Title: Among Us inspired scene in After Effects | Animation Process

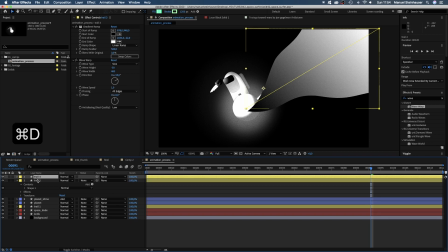249s
To get some contrast, we swap the gradient colors and set the wave height to 50.
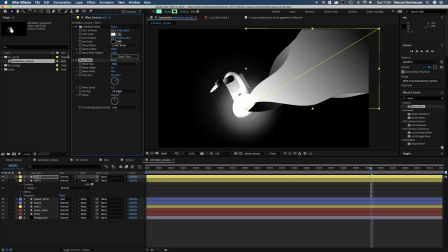256s
To blend those two together, we set the blend mode of the upper layer to screen.
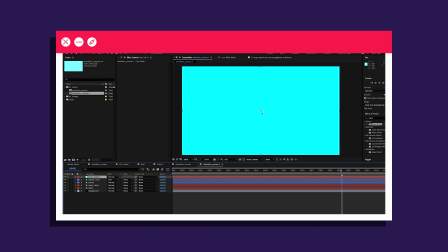262s
By the way, if you have an older version of After Effects, you could use a simple layer with a triangular shape mask and add the effects we just used to that.
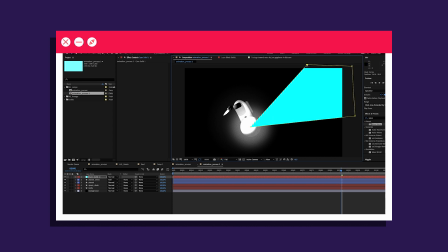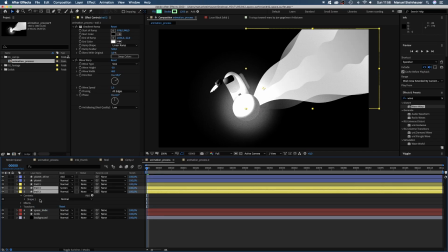276s
That's it. Let's move those layers below the Trail 1 layer and have a look. Alright, not bad, but quite static. We need the planet to move and the trail to follow. Earlier, we linked the paths of Dust Layer 2 to Dust Layer 1.
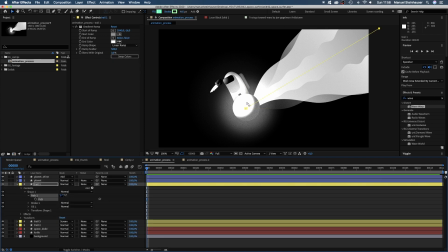292s
So if we animate this point here, the complete trail follows. Nice, right? We just need to attach the planet. Therefore, we select the path of trail 1, go into Window up here and click on Create Nulls from Paths.
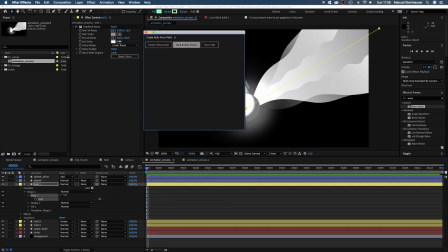309s
And we want the nulls to follow points.
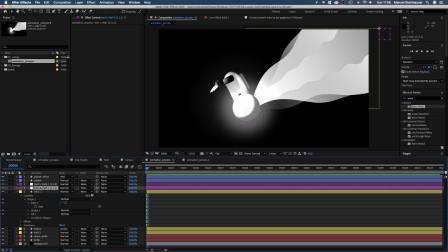312s
We just need this left null, get rid of the other one, which follows the left point. We simply link the planet and planet shine to this null.
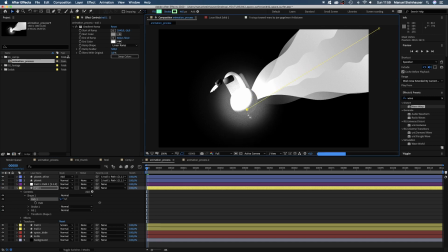Oh, and the knife to the dude to the planet. That's it, let's animate. We open the path property, set a path keyframe and animate it, up and down.
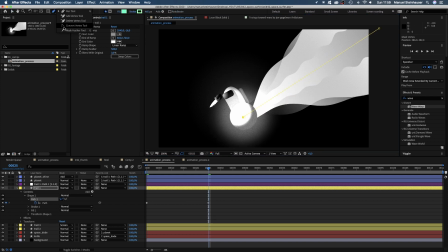349s
We use the convert vertex tool to bend the path.
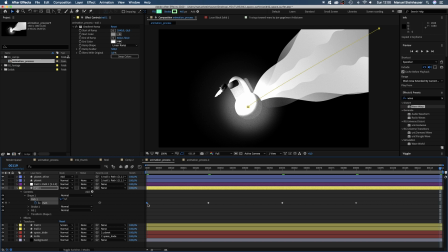360s
And if you want it to be a loop, make sure the first and the last keyframe are the same. I think I somehow changed the position of this little guy. I need to correct it. Then we add easy ease to all keyframes to smooth the animation.
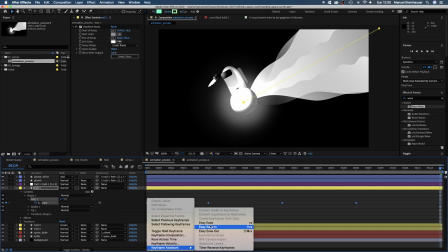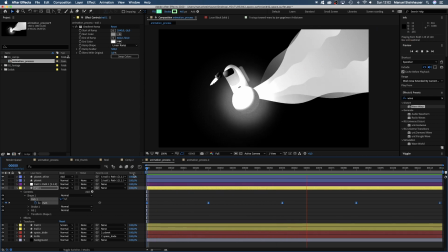Now we need to simulate some speed, meaning stuff moving by.
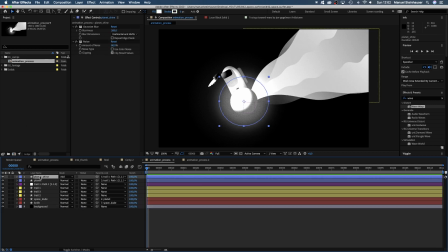390s
We reuse what we already got and simply duplicate this top planet layer, name it Object. We want to move it from the bottom left towards the top right within a few frames.
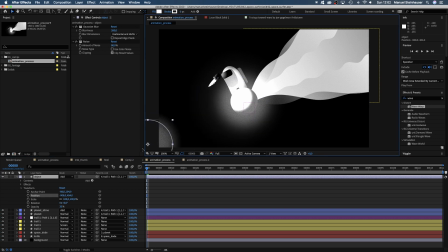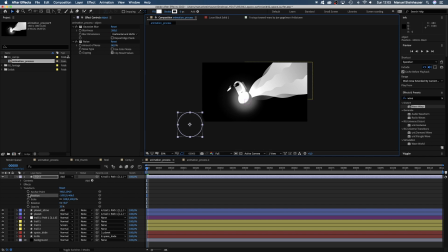408s
Simply by setting two position keyframes.
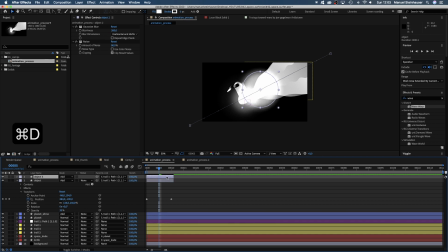421s
Scale it up a bit. We repeat that along the comp, change the scale, overall position and speed a little for each object.
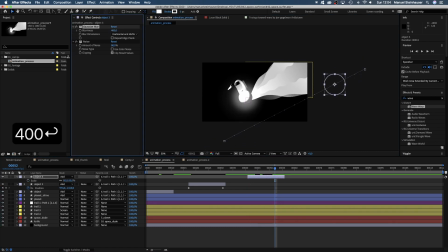433s
Let's increase the blurriness to soften the edges even more. Alright, quickly finishing up.
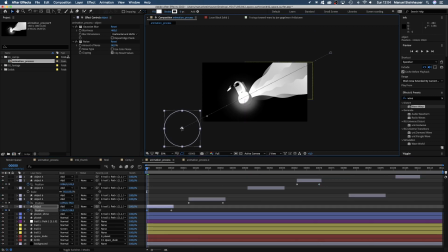Nice, but I think we need more stuff. Next, let's add some speed lines.
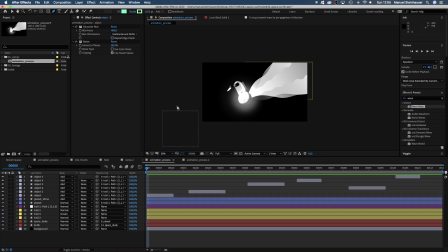456s
So we grab the pen tool again. With no layer selected, we draw a line from the left to the right, reaching beyond the screen.
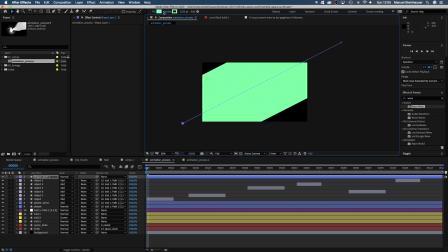466s
No fill, stroke width 10 pixels, white.
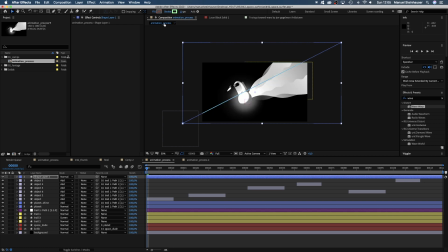Let's be good and name the layer speed line.
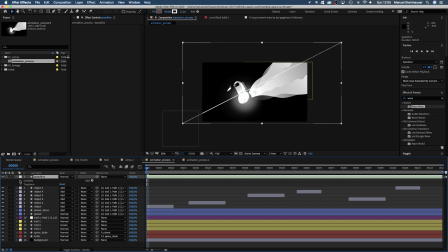480s
Then we open the contents property, add trim paths.
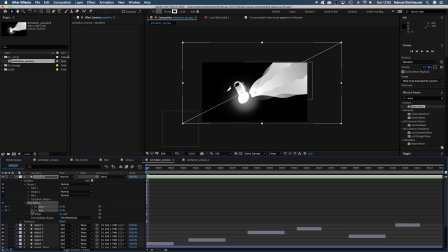485s
Set the start and end point to 0 and set 2 keyframes. After 6 frames, we set the end point to 100%. After 12 frames, we set the start point to 100% as well.